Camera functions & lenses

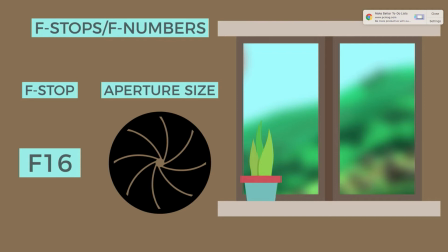(4:08)
So those are goes up all the way to f22, even more probably.
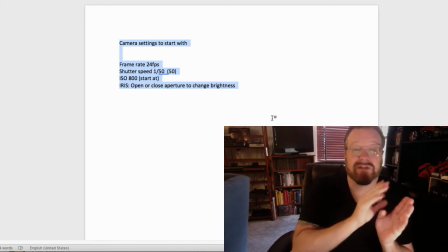(4:15)
So let's say f2 is a really wide open exposure, letting a lot of light.
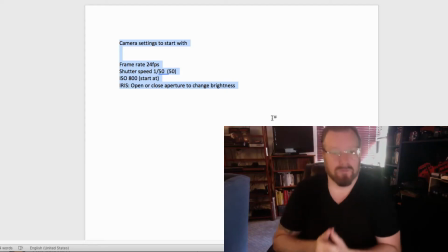(4:22)
F22 would be a very small exposure, right? And we'll show you some of the videos for that in just a minute.
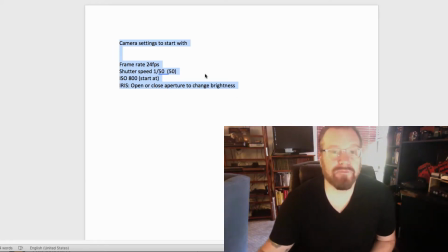(4:31)
So when you're setting up your camera, I recommend 24 frames a second. That emulates cinema.
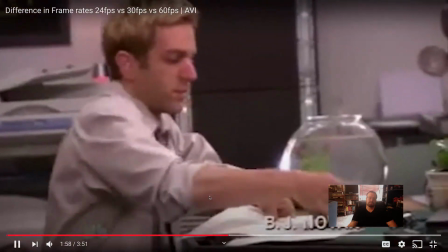(4:41)
So it tends to have the feeling of a higher quality rather than something like 30 frames.
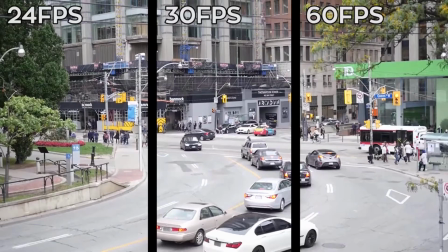(4:48)
30 frames is really 29.97 frames, but we'll just call it 30 frames.
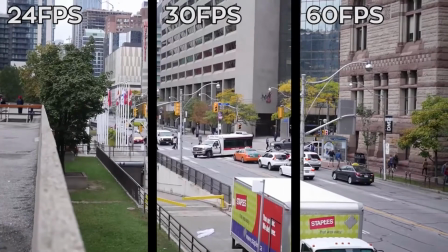(4:55)
and that has a feel more like reality TV or news, electronic media.
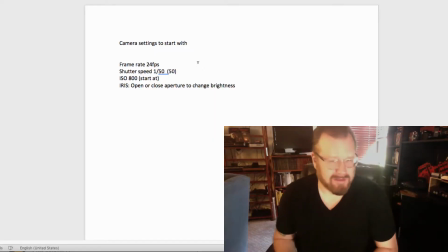(5:01)
60 frames a second also has that sort of electronic feel. So 24 frames per second still is a sort of standard if you're trying to emulate cinema, unless you're doing slow motion, but that's different.
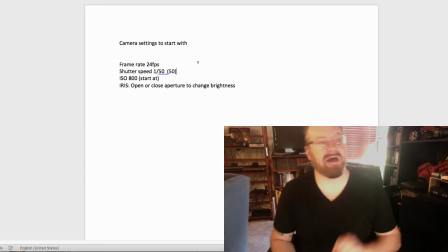(5:17)
Shutter speed, shutter speed is how long the individual frame is actually exposed for.
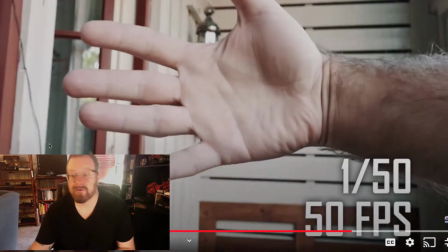(5:24)
These numbers, 1/25th, 1/50th. In general, it's like this.
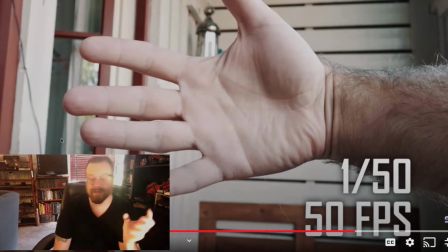(5:30)
If you're shooting at 24 frames per second, your shutter speed wants to be about double that. So 1/50th, right?
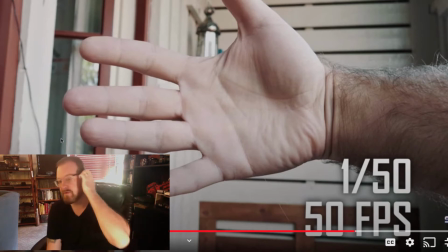(5:38)
I mean, really it would be 1/48th, but 1/50th is pretty much what people are going to put on their camera if they're shooting at 24 frames a second.
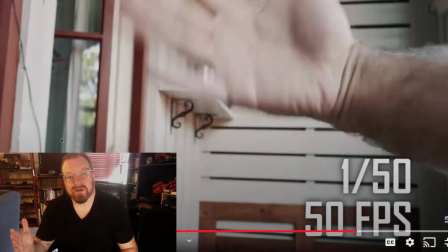(5:48)
Once you go above that, what you start seeing is this is sort of a normal shutter, and you just notice the motion.
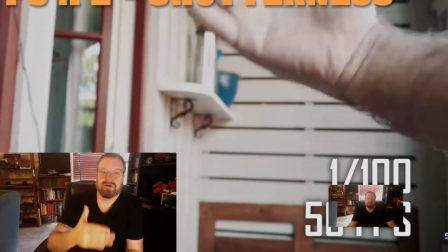(5:57)
As this moves faster, it starts getting a little more,
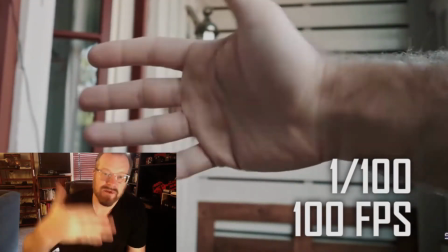(6:02)
the frame is actually clearer, which actually almost adds like a certain stutter, right?
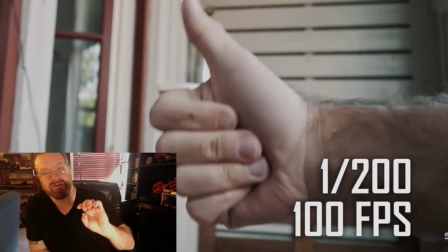(6:11)
Sports is shot like this, high shutter speed. It's so like, let's say,
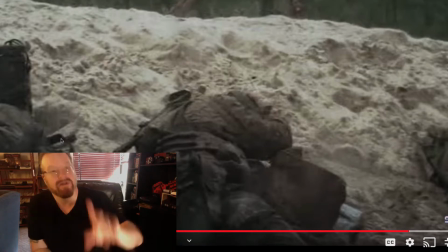(6:15)
this is Saving Private Ryan, for instance, but let's say someone was throwing a football game, a high shutter speed.
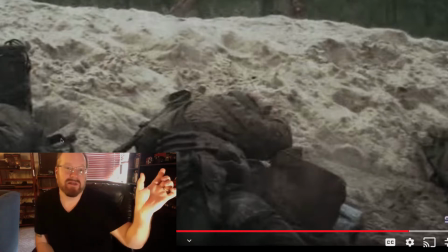(6:23)
If the camera panned, you'd see the football in detail.
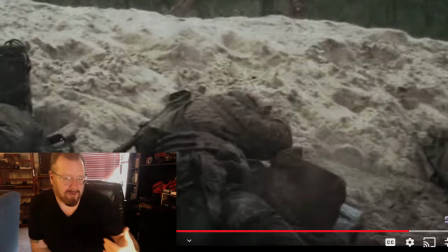(6:27)
Low shutter speed, like 1/50th or below, it would look blurry versus sharp.
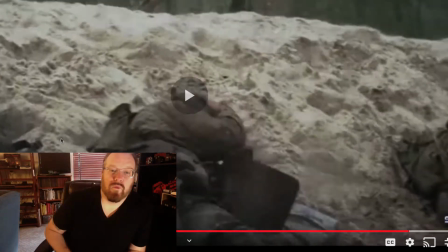(6:34)
But what happens is this slightly sort of stuttered look, right?
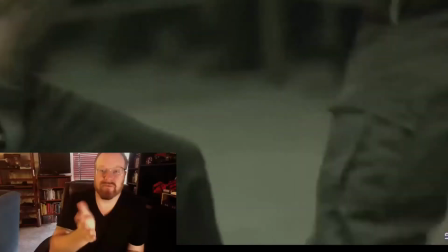(6:40)
You see this in Saving Private Ryan. They use faster shutter speeds often for fight scenes.
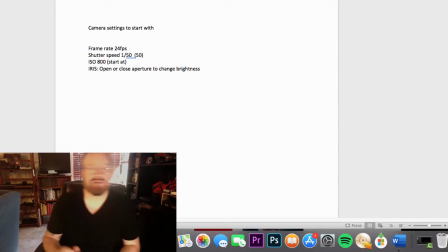(6:49)
It just makes action look a little faster. And a lot of this stuff is confusing, so what I really wanted to show you this.
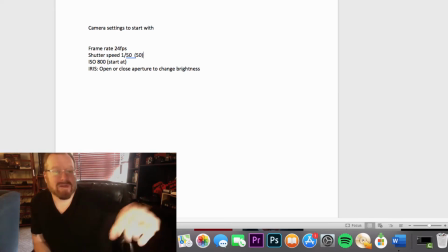(6:58)
If you keep it to this, 24 frames a second, 1/50th shutter, start with ISO 800 unless you really don't have any light, and then you can boost that up.
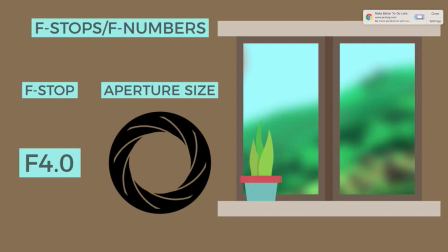(7:08)
And then the iris is really the one you're going to be working with the most. For instance, this is my camera. This front roller is my iris. You're not going to be able to read these numbers, but if I roll this, the f-stops will change, and that's f5.6, f6.3, f7.1. This back roller here, and Canon has a similar setup. The back roller is then shutter speed, and these are more like whole numbers. And so you'll see 50, 100, 200. And then ISO, if you wanted to switch just that, it's like a button directly on the top of the camera. But if you're using a Canon camera, it's similar. There's going to be an ISO button, or it's in the menu. But beyond that, there is this thing called white balancing.